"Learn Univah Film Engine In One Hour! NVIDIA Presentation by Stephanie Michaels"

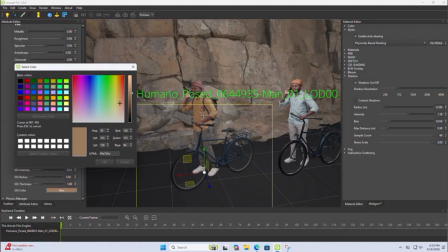1235s
Now, by default, the skin is going to be very pinkish, which is good for Caucasian skin.
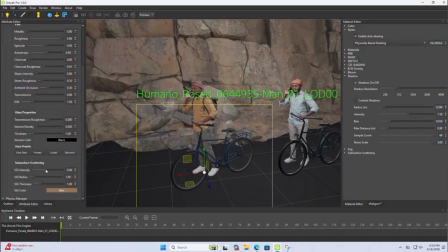1243s
But for black skin, you want to make sure that you change that color to like a brown. So that's what you've seen me do there.
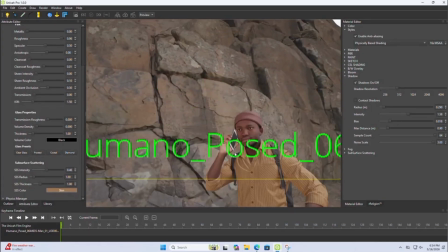1248s
So I've changed the color to a brownish. And so right there where you see skin, that is what's going to give it that subsurface scattering look.
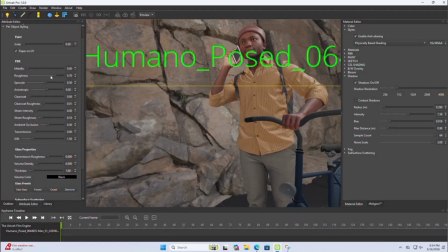1256s
And again, depending on how you light the scene, this can look very interesting. Okay. So as you can see, I'm playing with the roughness there. But we're not rendering something like Toy Story or Barbie, so it doesn't need to be shiny.
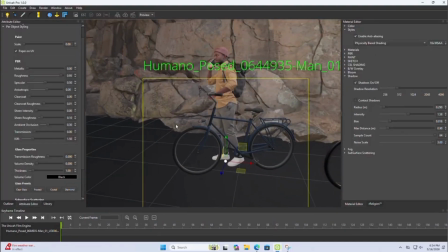1271s
So we're rendering human skin, so we want to make sure that roughness is very, very high. Okay, to an almost 1 for roughness. Okay, all right.
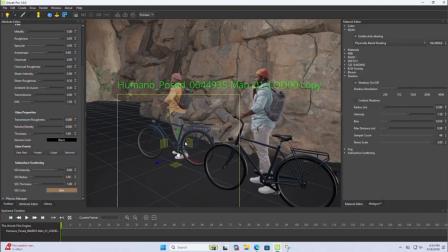1281s
We don't want waxy looking skin, you know. So this is not a game engine, it's a film engine.
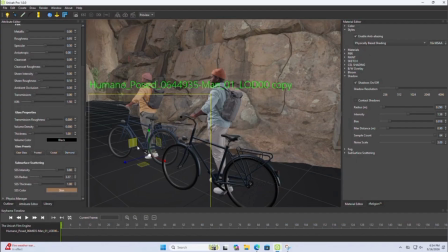1288s
It needs to look real. So, all right.
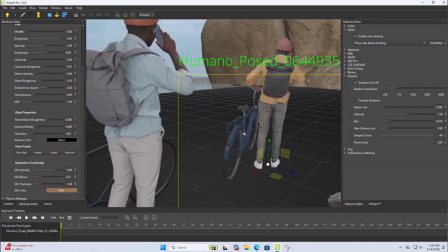1293s
So these are some techniques that a lot of people, unfortunately, because most people have been using game engines, they have been kind of taught the wrong things, and we have to like unteach them to teach them the right way. So your skin should not be waxy. You shouldn't be using too much roughness.
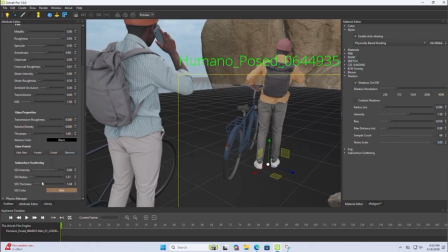1312s
I see so many CG artists, their renders look like renders because they have so much roughness. Things look so plasticky, very shiny, you know, just doing too much with the PBR.
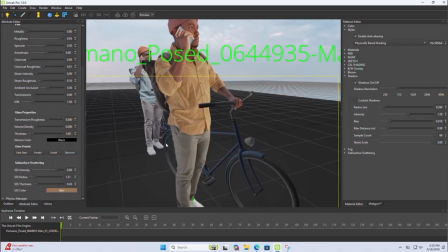1322s
And whereas realism, the key to realism is understanding less is more.
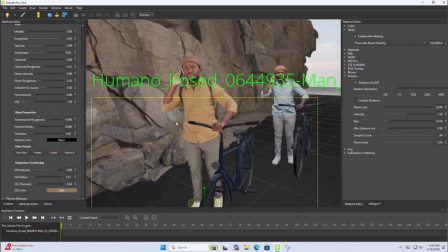1330s
Use less than what you think you need. So don't go overboard with the roughness.
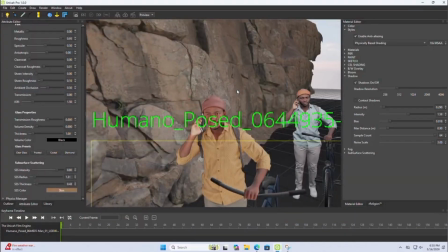1336s
Don't go overboard with the metallicness. Don't go overboard. Okay.
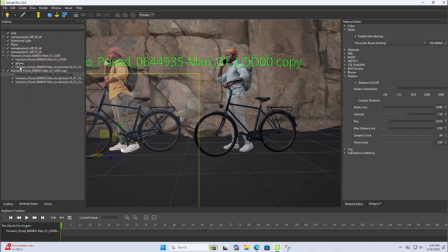1341s
All right. Now, the reason our renders look so natural, as you guys have said, which is what makes our quality higher than any game engine, this naturalness,
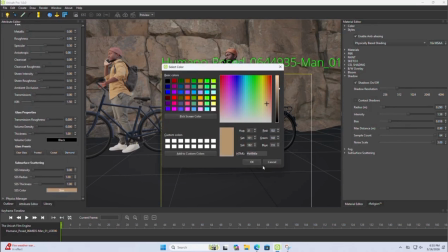1355s
is because I understand that
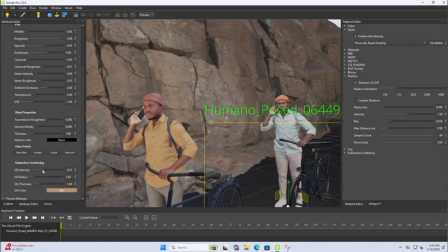1360s
there's a huge difference between getting a game-looking render and getting a render that can pass for
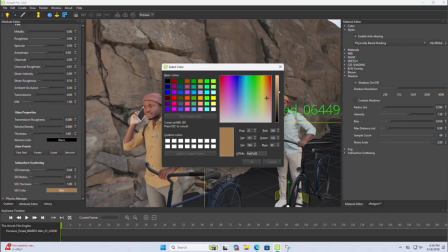1369s
photography, real-life photography. Okay, so we have to do some things differently, and that's what we're doing here.
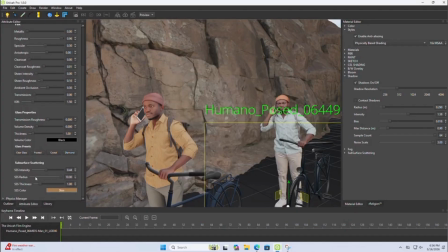1376s
Okay, so
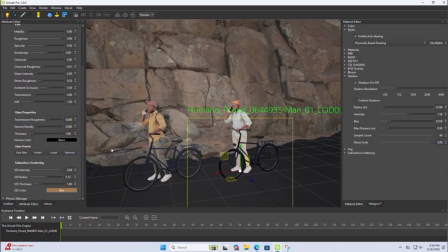1379s
I've added some very basic but very effective subsurface scattering to these two guys, okay?
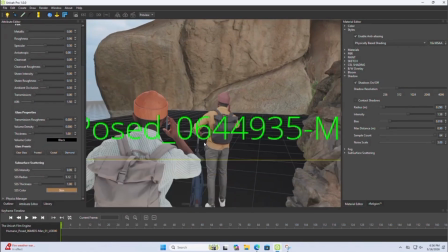1387s
And you don't only do this for human skin, guys. You do this for water.
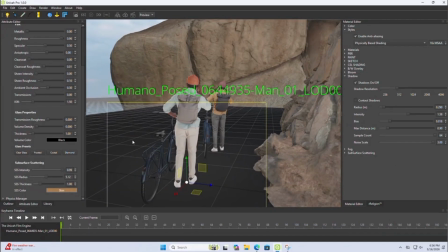1393s
Subsurface scattering is very useful for water, for candles, for even some fruits like lemons, you know.
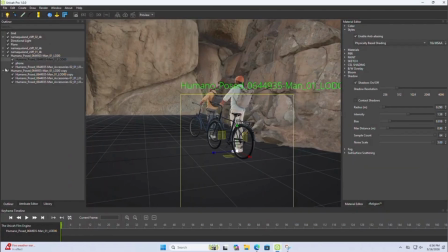1401s
It just really depends on what you want to convey with your render, okay?
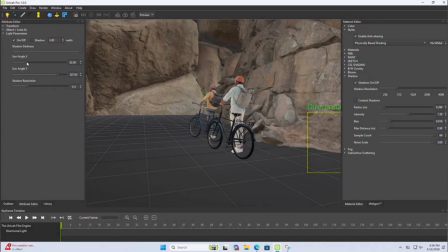1407s
Alrighty. So now that we have these guys looking a little bit more alive, thanks to subsurface scattering,
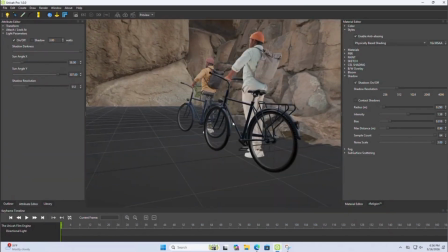1415s
we need to change our lighting because the lighting of the scene does not match these guys.
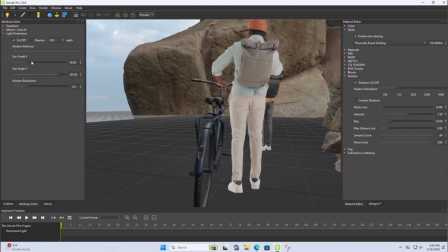1423s
So right now these guys are very bright and the scene is kind of darkish.
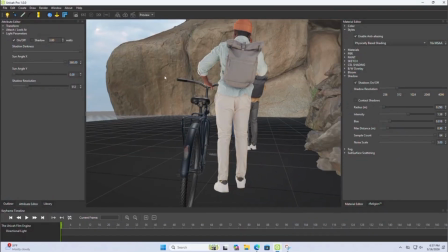1428s
So we need to create sort of like a broad daylight type of scene.
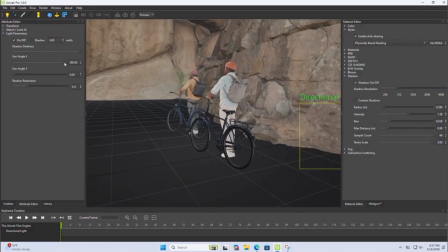1434s
And in order to do that, we need to change our sun angle to where it's directly above us. So direct midday sunlight. And to do that, the cheat code to that is just to type 90. If you type 90 degrees at the top and 0 at the bottom,
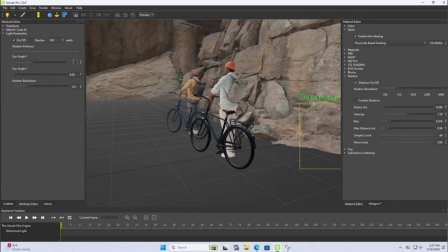1452s
you get that direct sunlight being like directly above you, like what you would get from a broad daylight type of time zone,
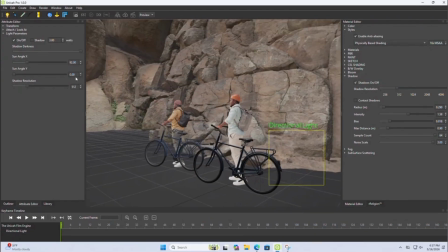1461s
right? So, okay.
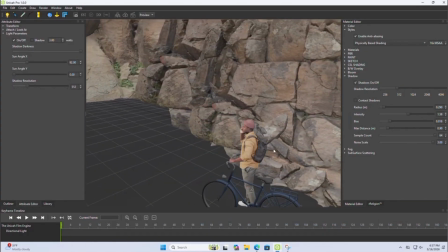1465s
Now we have lighting that matches these guys and their skin.
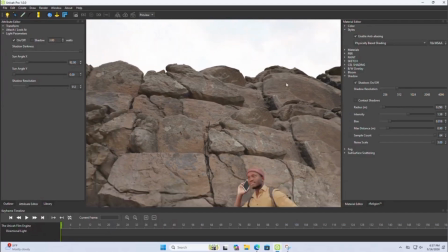1473s
Okay, good. So it looks very natural.
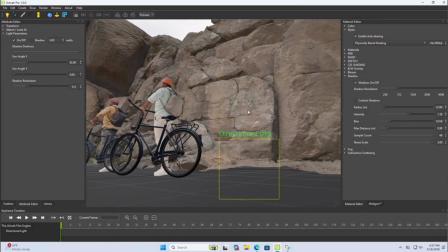1479s
It looks very natural. Okay. Lighting is key, guys.